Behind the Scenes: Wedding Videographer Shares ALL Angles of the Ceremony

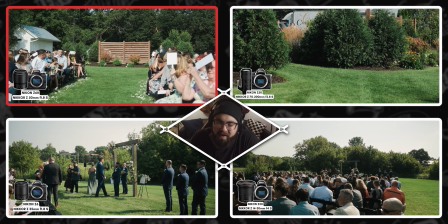248s
In fact, when the bride comes in,
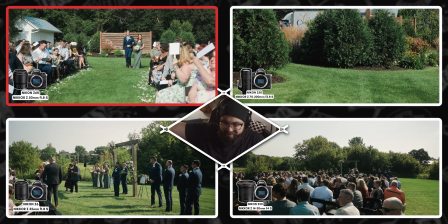252s
it takes a long time because they walk from the venue all the way down the sidewalk and then through and then down here.
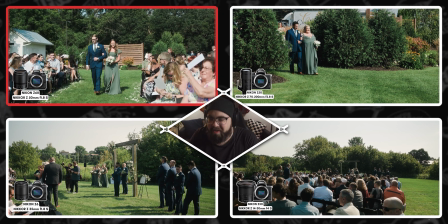258s
So, but I have that as just a nice tight angle for them to walk through because that's one window.
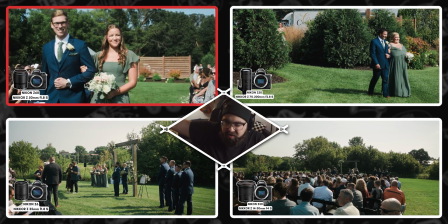264s
The second they're done walking out of that, you'll see once they're done walking out of the top right, now they enter my window.
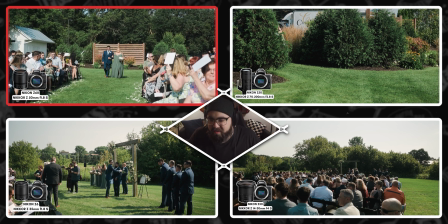271s
And that's kind of the whole point to these. That's what I like to think of, especially for an event like this where there's so many people walking everywhere.
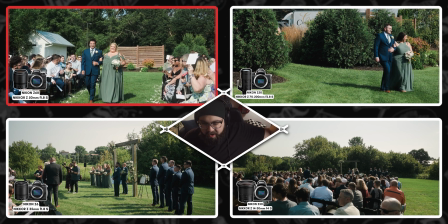279s
Because then the second they pass out of my window in this top left angle, you'll see that they cross into, they're already in, the bottom left angle.
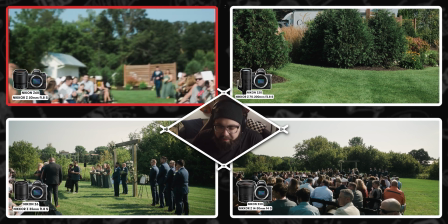288s
So you kind of always see you see what I mean? Boom, and then they're there.
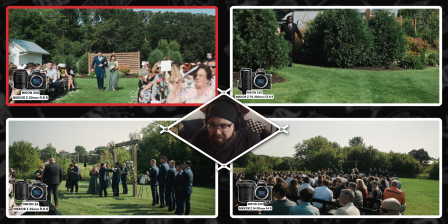292s
So there's always something happening in a window here.
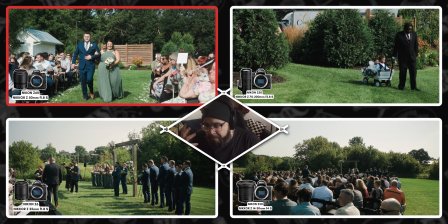296s
granted, the wide angle in the back, the bottom right angle, is kind of just to be like the safe shot.
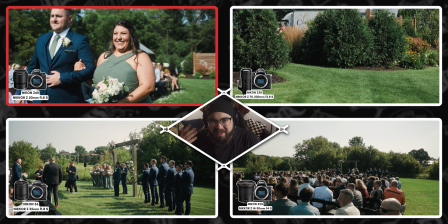304s
You know, I only show it like at the very beginning of, you know,
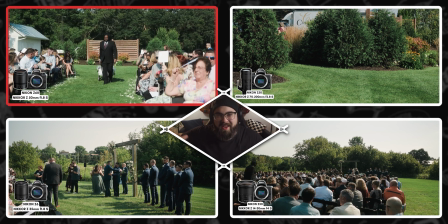308s
the video to kind of like just see everything, and it's just to capture as much as possible.
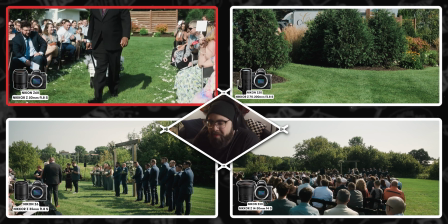314s
And since then, like the last couple weddings I did at the end of this year,
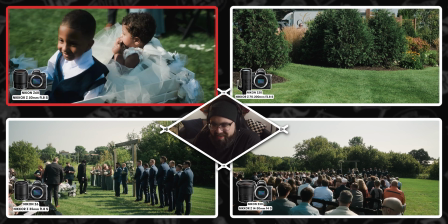320s
of this shooting year, the one that I'm, this wedding that I'm sharing here, if that makes sense.
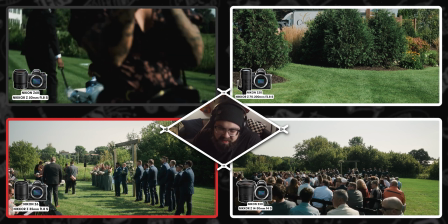326s
I messed up how I said that, but whatever. I have moved it to be, so like my second shooter is in the bottom left.
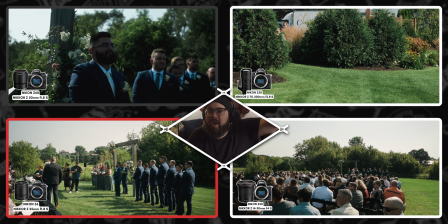335s
You know, they're up there just to manage, so I'm not like swinging all the way around the ceremony.
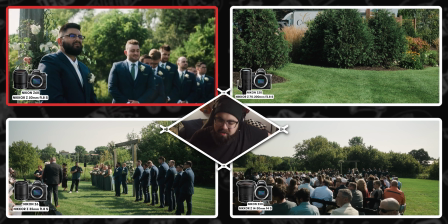345s
Excuse me. And I've switched it now to have the wide angle be up there with them.
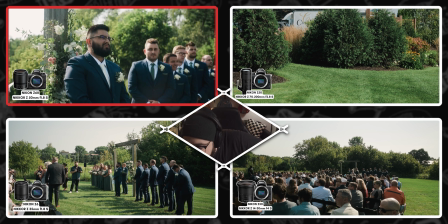350s
I don't think you can really see my second shooter from up there.
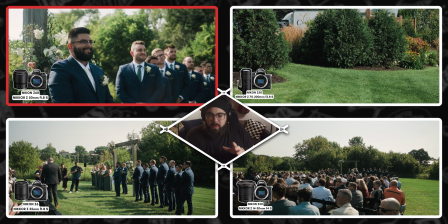354s
But like I've switched it now to where the wide angle is up there with them, but it's like turned and faces the crowd.
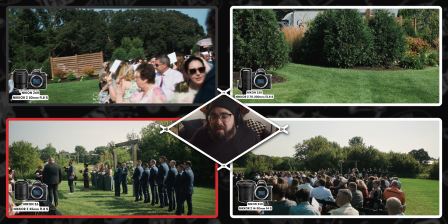364s
So that way you can see people in the front row's faces, and it's kind of like a reaction, but also a wide cam.
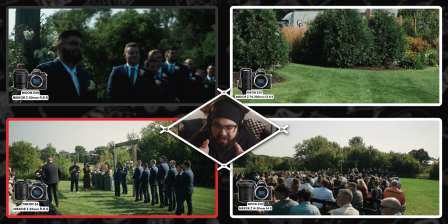370s
And it's like, I'm trying to put them back into like the day.
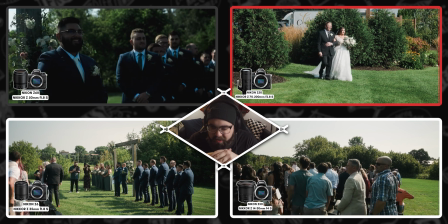375s
And I know that that's one of those shots that can really put them back.
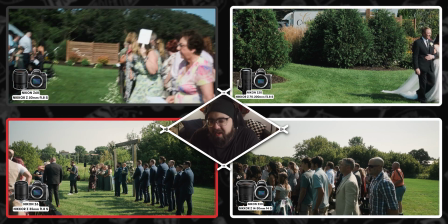380s
And I know it's not like perfectly center and stuff like that, because that'd be weird. But you know, it is good to see that.
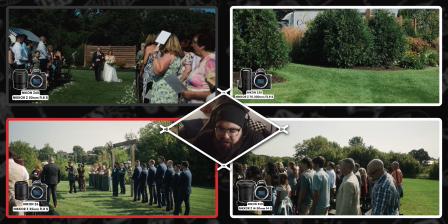387s
And I typically, that's another thing with like the angles of things, is I like to have it all in one,
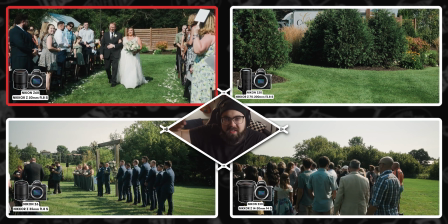394s
like kind of like an interview setup, how you always stick to like one side. The only time that I'll swing to another side,
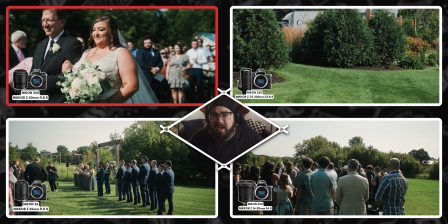401s
unless the middle lane is totally open and the photographer and I are working it out so I can just get the one solid angle down the aisle,
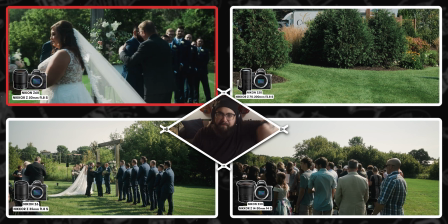409s
then I'll loop around like for each of their vows if they're reading vows during the ceremony.
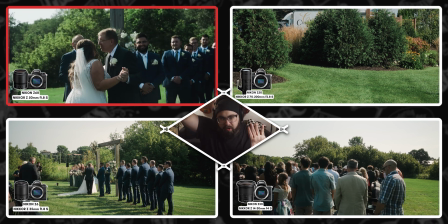414s
So they're like framed in like the third, you know, that looks good.
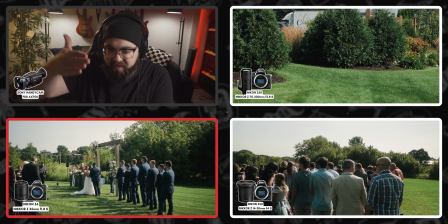418s
But otherwise, I always stick to like one side of the, just to one side.
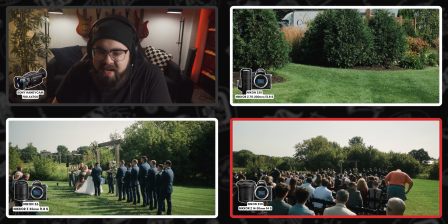426s
It just feels a little better to cut to. It's not as jarring, I guess. So as you can tell, we moved back up into this angle here. So now we're just dealing with the 3.
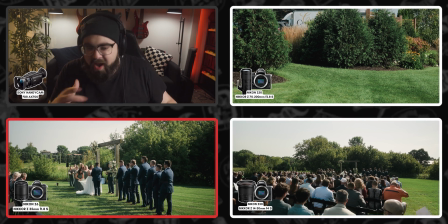436s
At this point, you probably saw me walk all the way back. I'm gonna move this is where the second shooter really comes into play. I'm like, please don't do anything. Lock it in place. You know, this is your time to shine, because I know I'm adjusting everything.
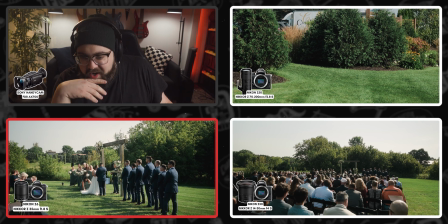450s
I'm restarting cameras, all that kind of jazz.
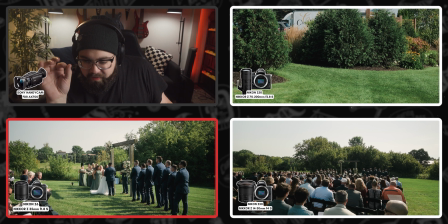453s
So they're adjusting here just a little bit, which is fine, because things always change.
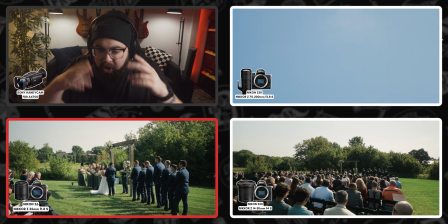460s
In fact, I would love it after I'm done like looking back at this wedding now, I would change that bottom left angle.
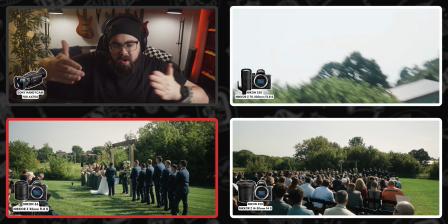468s
I would pull it back just a little bit so you could see more of the bridesmaids,
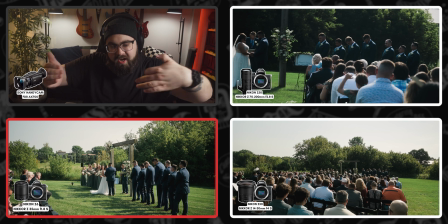473s
and it wasn't just like heads, you know, like we could just kind of bring it back a little bit,
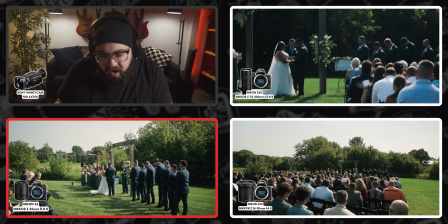477s
punch in maybe DX mode from that 35 into more of like a 50 feel. So as you can see, I'm adjusting my zoom camera right now. We're probably gonna restart these cameras.
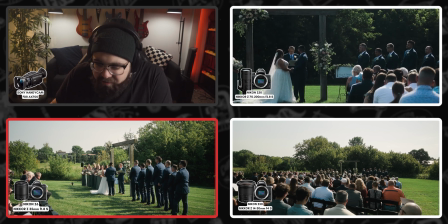489s
I can't remember if I did, because I think they said it was a relatively shorter ceremony, so I thought I'd be able to get away with it.
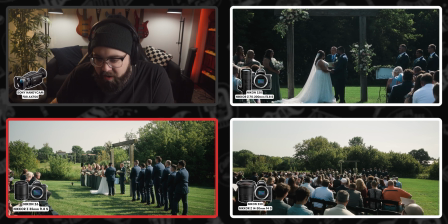499s
Yeah, that's one thing I would want to do for sure. But I think we were pretty locked in for the rest of this.
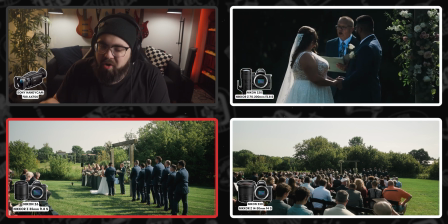507s
You see me just trying. It's so, and you notice it's pretty dark. I have to expose this way because the sun was just so bright,
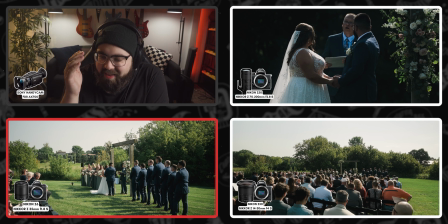517s
and then it's crazy because like all the trees are in the back and they're completely shaded.
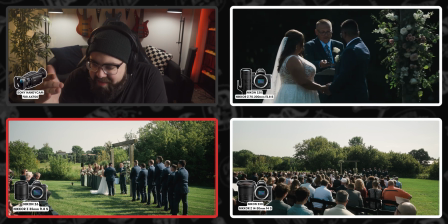522s
It's like, yeah, I think they are completely backlit right now.
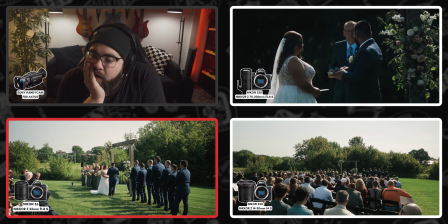527s
But yeah, it's just, they're so backlit.
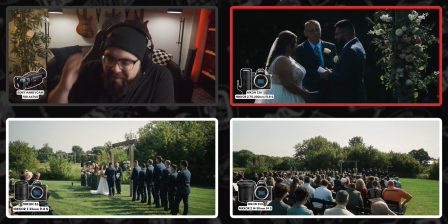533s
I have to keep it that dark.
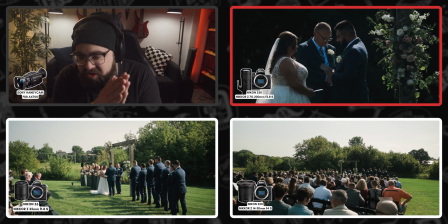536s
So the vows start here, and I kind of need to like cut to that.
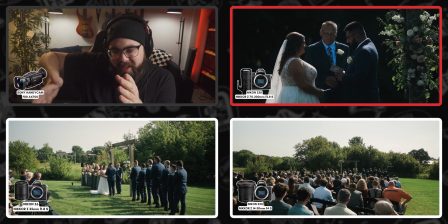543s
I need to, you know what I mean? Like it's like now or never. I'm trying to get that little flower stuff from the arch like in the shot as well.
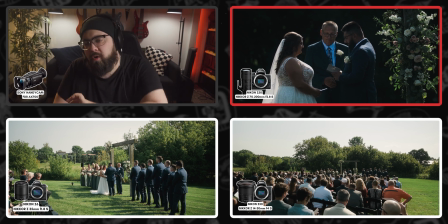551s
And I'm kind of a fan of the shot. You know, it's because I'm shooting with 8-bit color for this. It's always easier to shoot really underexposed, and to just pull it up than to have, because like if something's overexposed, it's over.
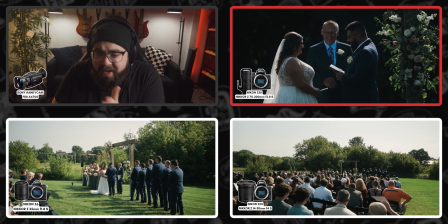568s
It's a wrap. This photographer was great. She got in, got our shot, moved right along, you know, and that's why we have multiple angles. Because I'm not trying to be like that, like you can't get in my shot, because like obviously I've got the best shot, you know, arguably, right?
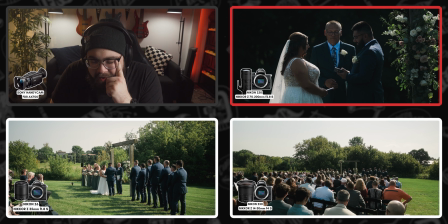585s
That's the issue with video though. You got to roll the entire time. Look at the wide angle down here. They are just fanning themselves. It is so hot. I remember I think the wedding before this at this venue, I was actually sunburned just by being out there for an hour.
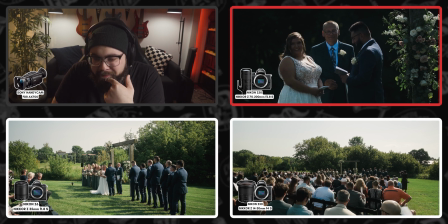601s
It was so bad. But yeah, if you look up at the sky, it's very hazy. It's not like cloudy, it's just hazy. So it was a weird look to deal with. I think for our zoom camera here,
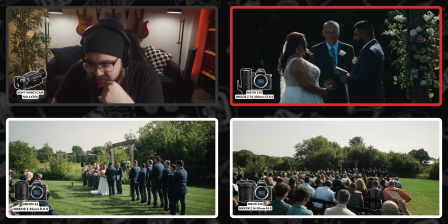617s
or the close cam, we've got, it's like I think we're at the 300 millimeter, like equivalent.
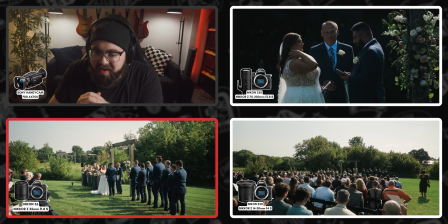625s
We're fully punched in 200 on the crop.
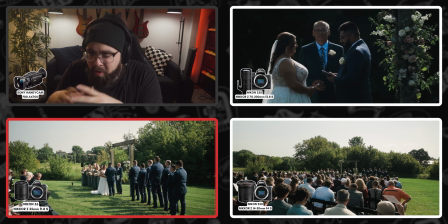630s
So we're pretty punched in. And I know because it's a crop sensor, you see I cut because I'm like wiggling it a little bit.
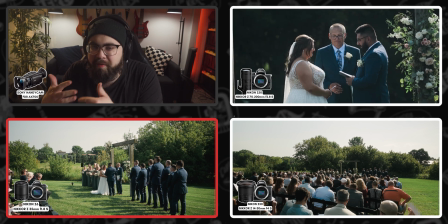637s
On the crop, you kind of lose some of that, you know, bokeh.
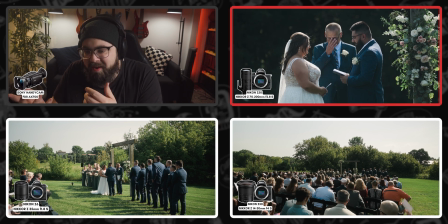643s
So when you punch all the way in, to people that aren't filmmakers,
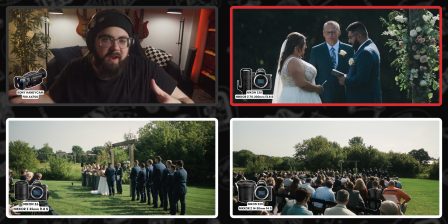648s
you kind of trick them because the compression makes up, I think, for the bokeh in a way. It has the same, I don't want to say the same effect because I know we're all gonna be like, no, it doesn't, no, it doesn't. But like two people that don't film, it fakes them. It fakes them out.
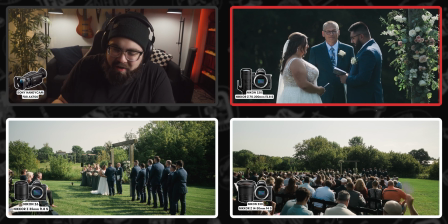665s
And I think it kind of actually becomes a double positive for me because I'm getting that much more zoom and I'm still kind of achieving relatively the same look for the most part. I know you could disagree. I'm really upset with this wide angle down here because it's like off.
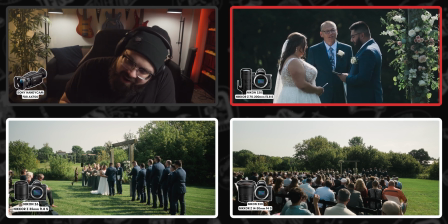684s
Like it should have been like slightly adjusted back to the side, here. So it is what it is. It is what it is. But yeah, at this point, we're probably just gonna fast forward through all of this.
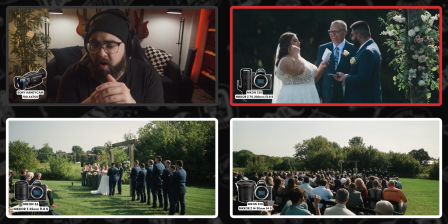696s
The bride's gonna read her vows and we'll cut to like the next part of the event here.
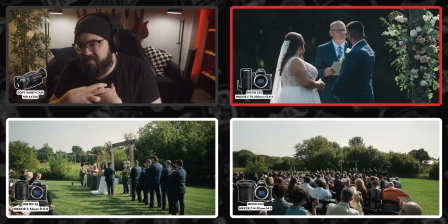707s
The groom is mic'd with the Tascam Lav, the Tascam DR10L.
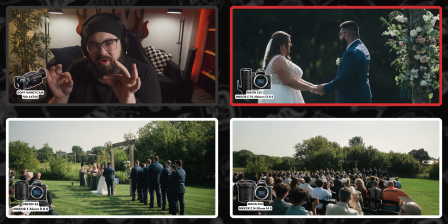712s
The bride was mic'd with that thin Sony mic, the TX660, I think it is, or something like that.
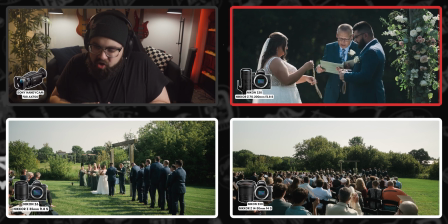719s
And that was kind of like somewhere in her chest or like under her boob or something like that.
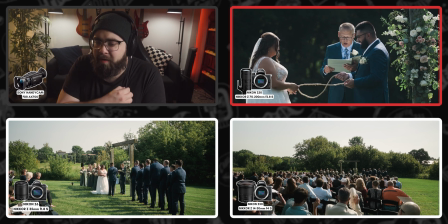724s
And I believe the officiant, I just placed the same type of mic in his pocket, like the flap,
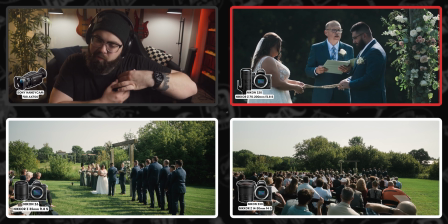733s
like where his boutonniere kind of came, was like just like kind of perfectly covered it.
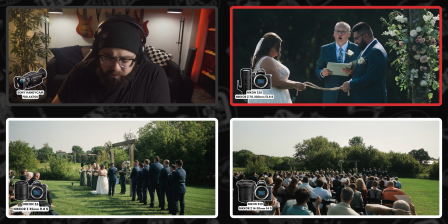738s
So audio was on lock.